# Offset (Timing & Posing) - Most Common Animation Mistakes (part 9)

Welcome back to another FNA and today is going to be part 9 of the most common animation mistake series and today it's all about offset. Alright, so I want to talk about multiple things when it comes to offset. There is pose to pose, there's asymmetry and then there's moving the whole body as one unit.
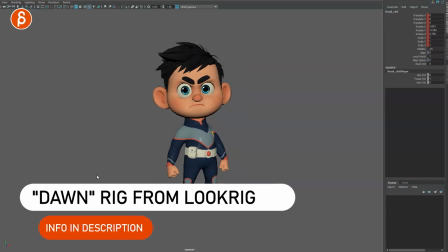18s
So actually let's start with that one. Let's go into Maya. Alright, so let's say we have this character here and this is the pose and this is the pose.
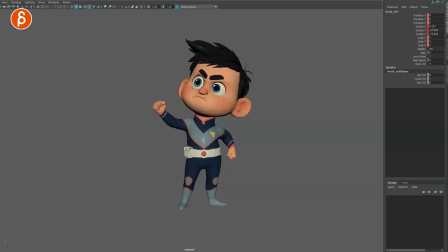25s
This is not about pose quality or animation quality. This is purely to explain the principle here. So there are a couple of things. A, all of this is moving from pose to pose, which makes it all look very stiff. There's no sense of what the character is thinking and what prompts that change. So what if the head goes up first?
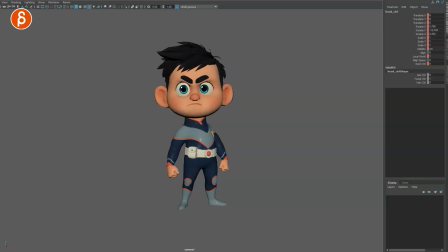45s
He hears something. So again, this is not about animation quality, but the head goes first. Oh, what is this? Oh, how dare you go over there? so that already changes the attitude and the thought process of the character so another thing that students fall into
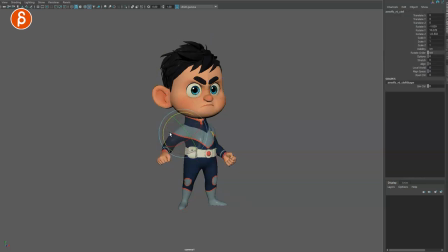59s
in terms of a trap is that when you have your arms in fk mode right so this moves like that and everything is influenced by the root so what happens is that students let's say they move they want the character to look over there this is what happens right
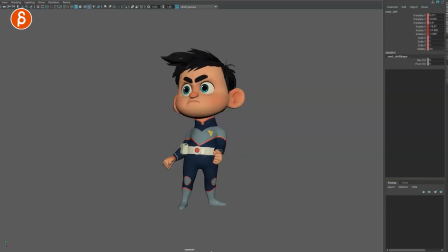74s
and you can exaggerate this in whatever form you want and again this is not about animations but the idea and the principle behind it this looks very stiff as if the puppet just has a joint here to move the whole character around it's like an animatronic where all of this this whole section here is one
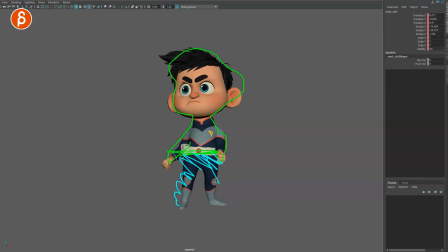92s
piece and this whole section is another piece which makes it look very stiff so again when you have movement like that you don't have a breakup between the hips the chest and the head so when you are in a position where you move the whole root you got to think about okay well maybe this is my general idea
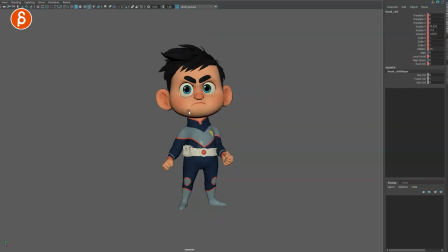109s
he looks over there but then you still have to go in there and move the head first if he hears something over there right it all depends on your idea of course and then the same thing with the chest so maybe the chest will react to the sound
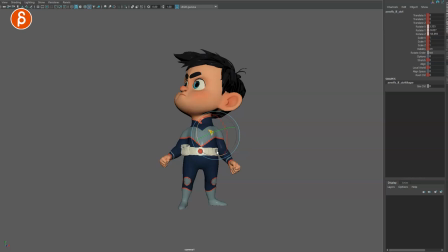124s
as well but then you can't forget to offset the arms too so they don't just follow along like this wooden puppet so they're going to have to drive and I have no idea what this looks like but so who knows but the head goes first here's what's going on over there then
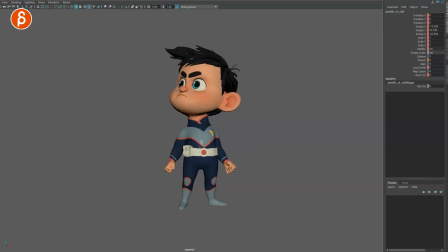138s
the chest moves with it and maybe at the end the rest of the route of course this changes the whole pose but you can see how things are different the idea is that you want to offset depending on what's going on so if the character ding ding ding ding or something then the head goes
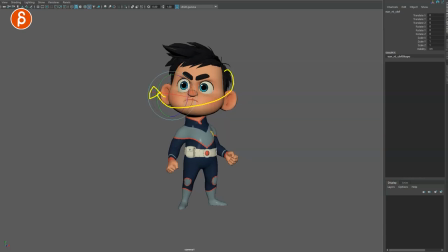153s
over this way then the body follows because as the head turns it's going to influence the rest downstream so the body is going to turn as well because the head pulls it with it and then once the body moves the arms are going to move as well but of course once you move the body you're going to see movement in the arms as well at the same time so it's going to be up to you to offset this
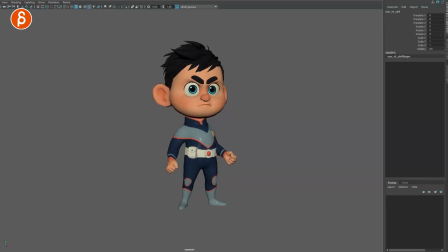173s
that's more into the fine-tuning aspect of your animation but this still feels better and tells the story that oh what's over there now let me lean over versus what we had before where just the root moves and it's this very stiff boxy character where just everything feels like arms are parented to
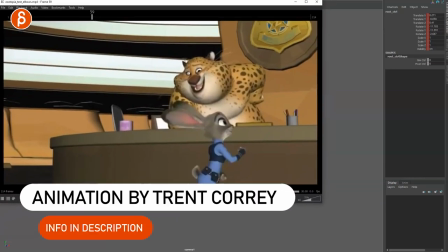190s
everything and there's just no life to this. Now let me bring up some examples here. This is a blocking pass from Zootopia.
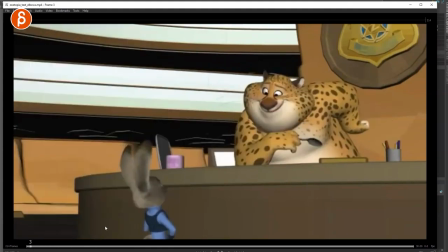197s
Let me just play this in full here. So here are the exceptions. This is a blocking pass and you can see there's a mix between things that are leading and things that are moving at the same time.
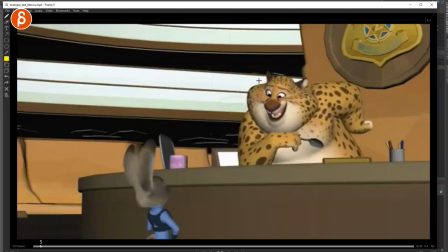206s
Since this is in step mode you are of course going to have this and this all move at the same time, right even here but you still have a delay in this arm but then you have details where in this pose you can see that the wrist here starts first this arm goes
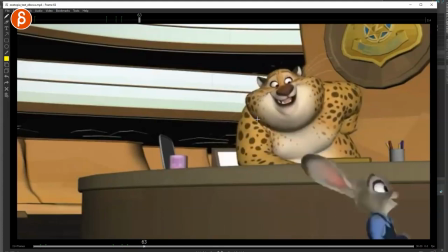222s
down then the body goes over and there's already drag in the head to then settle here then on this big move you got major movement here but still lockdown movement there yes this is all moving at the same time this and this and then pops into this pose to land into this but
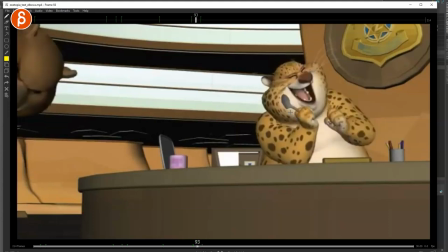239s
then you still have this arm going first that leads into this and there's no major change in the rest of the body yes you
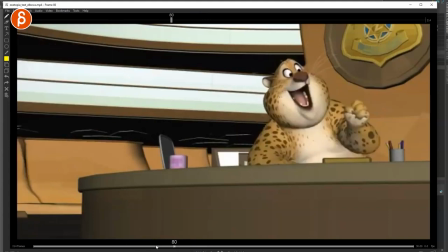247s
have arm and head at the same time here but again in terms of storytelling in terms of timing if you watch this this all makes sense it still doesn't
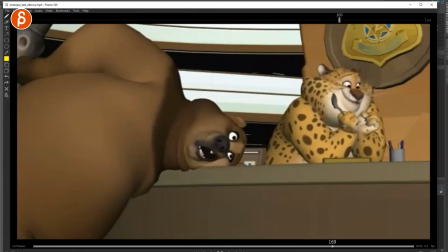255s
feel super pose to pose and there are moments where you have this you have a reaction in this anticipation and squash before the movement over there moving the whole body with all the elbows you still have moments of offsets you have still moments of leading actions but in early stages this is fine
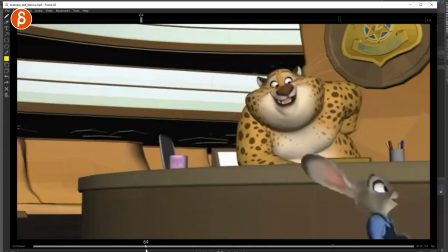273s
because you don't want to go into crazy detail because this is a blocking pass you need to be able to make changes fast so you can present this to your lead your soup your client and present many many takes in case they need different acting choices now here is another example where you
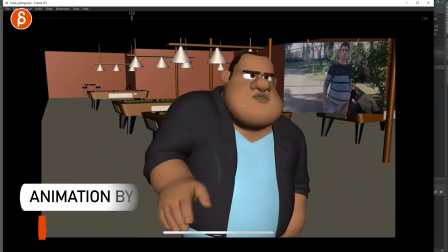286s
can see when you go through this blocking pass still step mode some parts are leading and some parts are stepped and fairly pose to
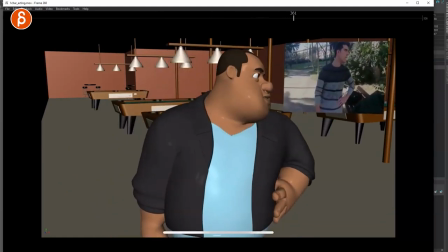294s
pose but again this is an earlier pass where it's okay an important thing is that you still tell the story in a pleasing way i love that and then
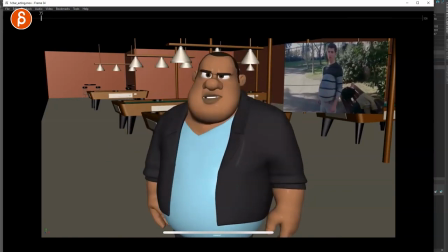302s
you go, oh, but let's go back here, right? So when you have movements like this, both arms here are moving at the same time.
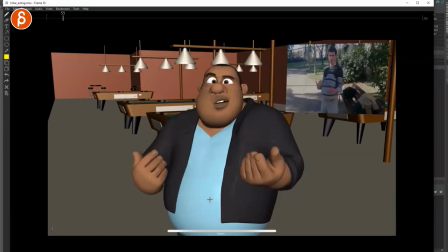309s
They go up and they stop at the same time, right?
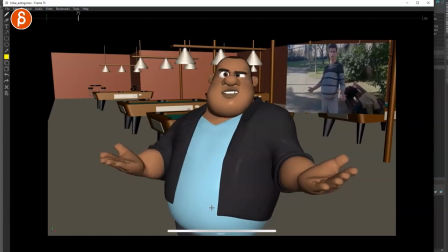314s
As I'm framing through. And as he hits that pose and gets out of it, everything moves out of that pose at the same time.
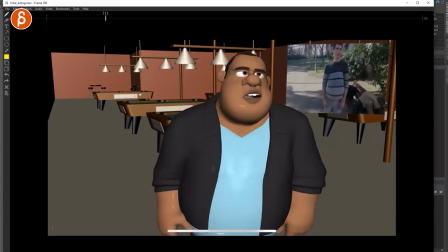320s
It still tells the story. And there are moments where you see the shoulder leads and now this arm is moving, but you can see how it has a flow and it works.
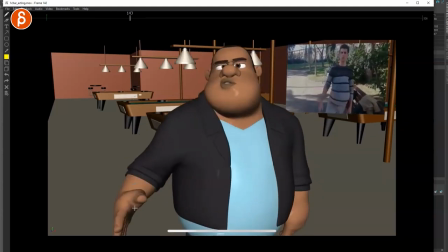328s
And again, this is a blocking pass.
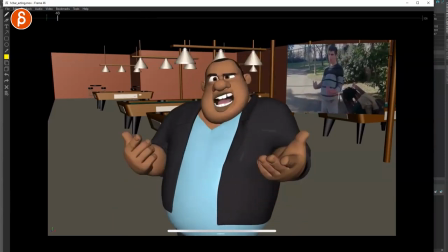330s
That's totally fine. but you can't stay in this mode forever you can't present this as final animation and this is one of the most common things that i see is that this
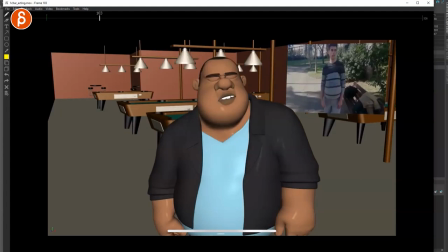338s
type of blocking gets carried over into final so if i take this example and now look at the final version now
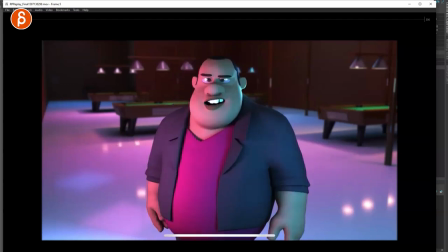346s
when you play this you can see the offset so let's go back to that beginning move you can see how this arm starts to move sooner even though he wants
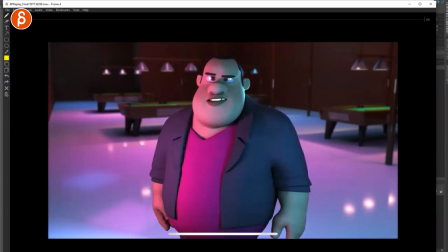353s
both arms to come up now there are built-in slight delays this arm goes first and as it goes up now you can
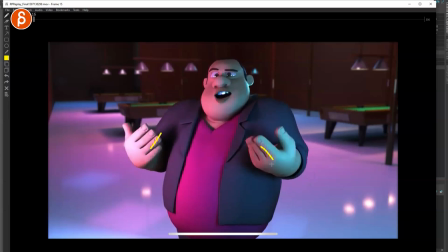361s
really see how this arm leads compared to this one and then to get to this final pose again with an offset swing out
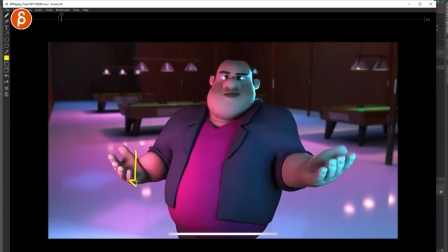368s
and now as we hit this pose you can see how this arm starts to drop sooner and then they go down so now in a final pass